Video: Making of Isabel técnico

Bueno, lo de grabar con efectos suele ser algo muy sencillo, porque es algo que controlas tú. Por ejemplo, yo hago así y se apaga el fuego.
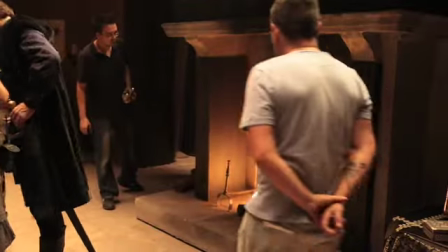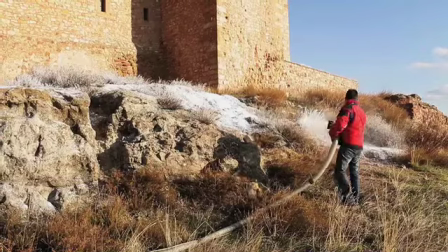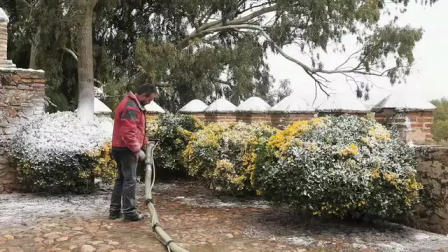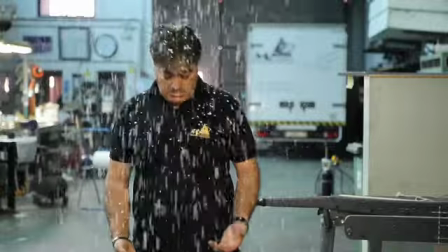Lógicamente, cuando una serie se desarrolla en paisajes y en lugares históricos como se desarrolla Isabel,
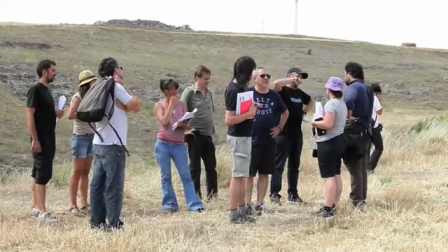te encuentras con el problema de que muchas veces los lugares no están como estaban en esa época.
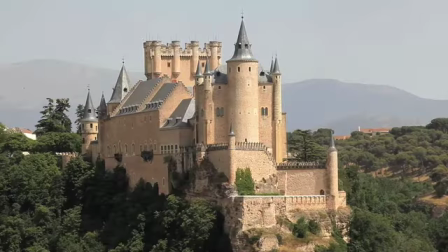Para eso nos ha ido muy bien la ayuda de Juan Antonio, que es la persona que se ha encargado de la parte digital de la serie. Los efectos digitales de Isabel han consistido en crear o modificar más de 250 planos. y uno de los efectos más necesarios ha sido el de eliminar elementos modernos de los planos,
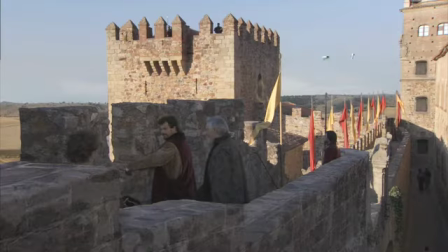como por ejemplo carreteras, torres de alta tensión, cables eléctricos, farolas o cristales modernos.
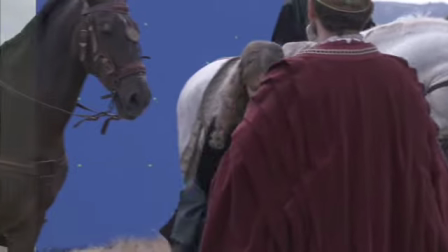Trabajar con croma es raro, pero luego está muy bien ver de repente que en una secuencia donde había 60 figurantes de repente hay 300 personas.
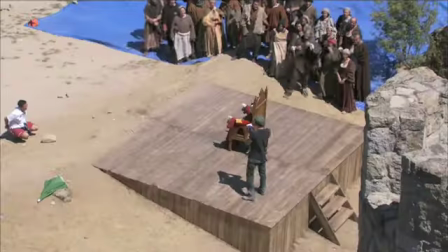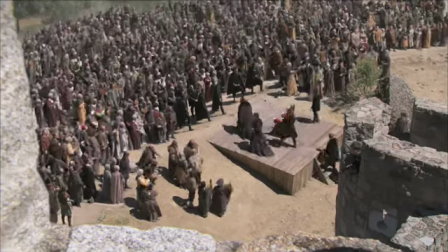También ha habido muchos planos de deduplicación de figuración, en los cuales grabábamos a los figurantes sobre un croma unas 30 o 40 personas y luego los
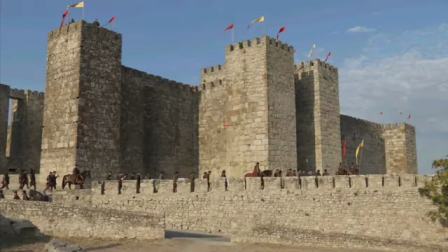íbamos repitiendo por todo el escenario pues una plaza o una entrada a un castillo para que hiciera la sensación de que estaba todo aquello abarrotado de la
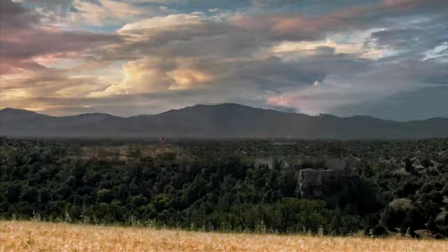gente de un pueblo Otra de las necesidades de la serie ha sido recrear castillos y ciudades de la época como por ejemplo Ávila o el Alcázar de Segovia Para los planos de los ejércitos hemos utilizado tanto figurantes corriendo o luchando delante de un croma como personajes en 3D para poder rellenar con muchísima cantidad de soldados todo el escenario También la creación de caballos corriendo o
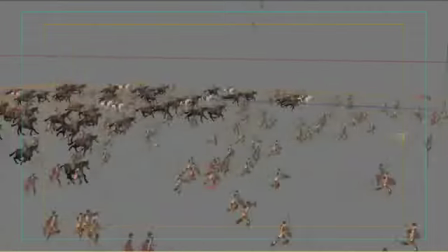luchando ha sido necesaria para poder hacer un aspecto más realista a la batalla.
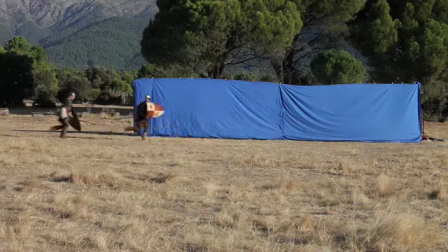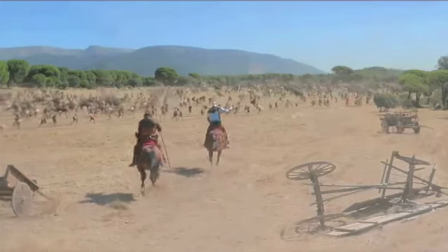Cuando te obligan a hacer una cabalgada, espada en mano,
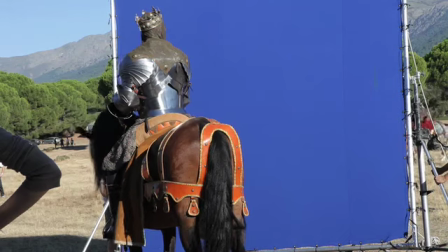gritando por Enrique y por Castilla y lo único que ves delante es un campo abierto y deshabitado, siempre es difícil.
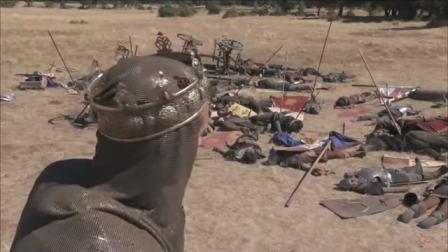Siempre querrías que hubieran 300 figurantes ahí. Tener una pantalla azul, ya sea detrás o delante, o estar hablando con nadie,
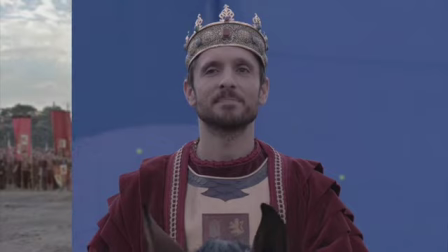a mí no me supone ningún tipo de impedimento, es un gaje más del oficio, estar rodando con un estico cerca o con un foco, pues igual incorporas una pantalla azul.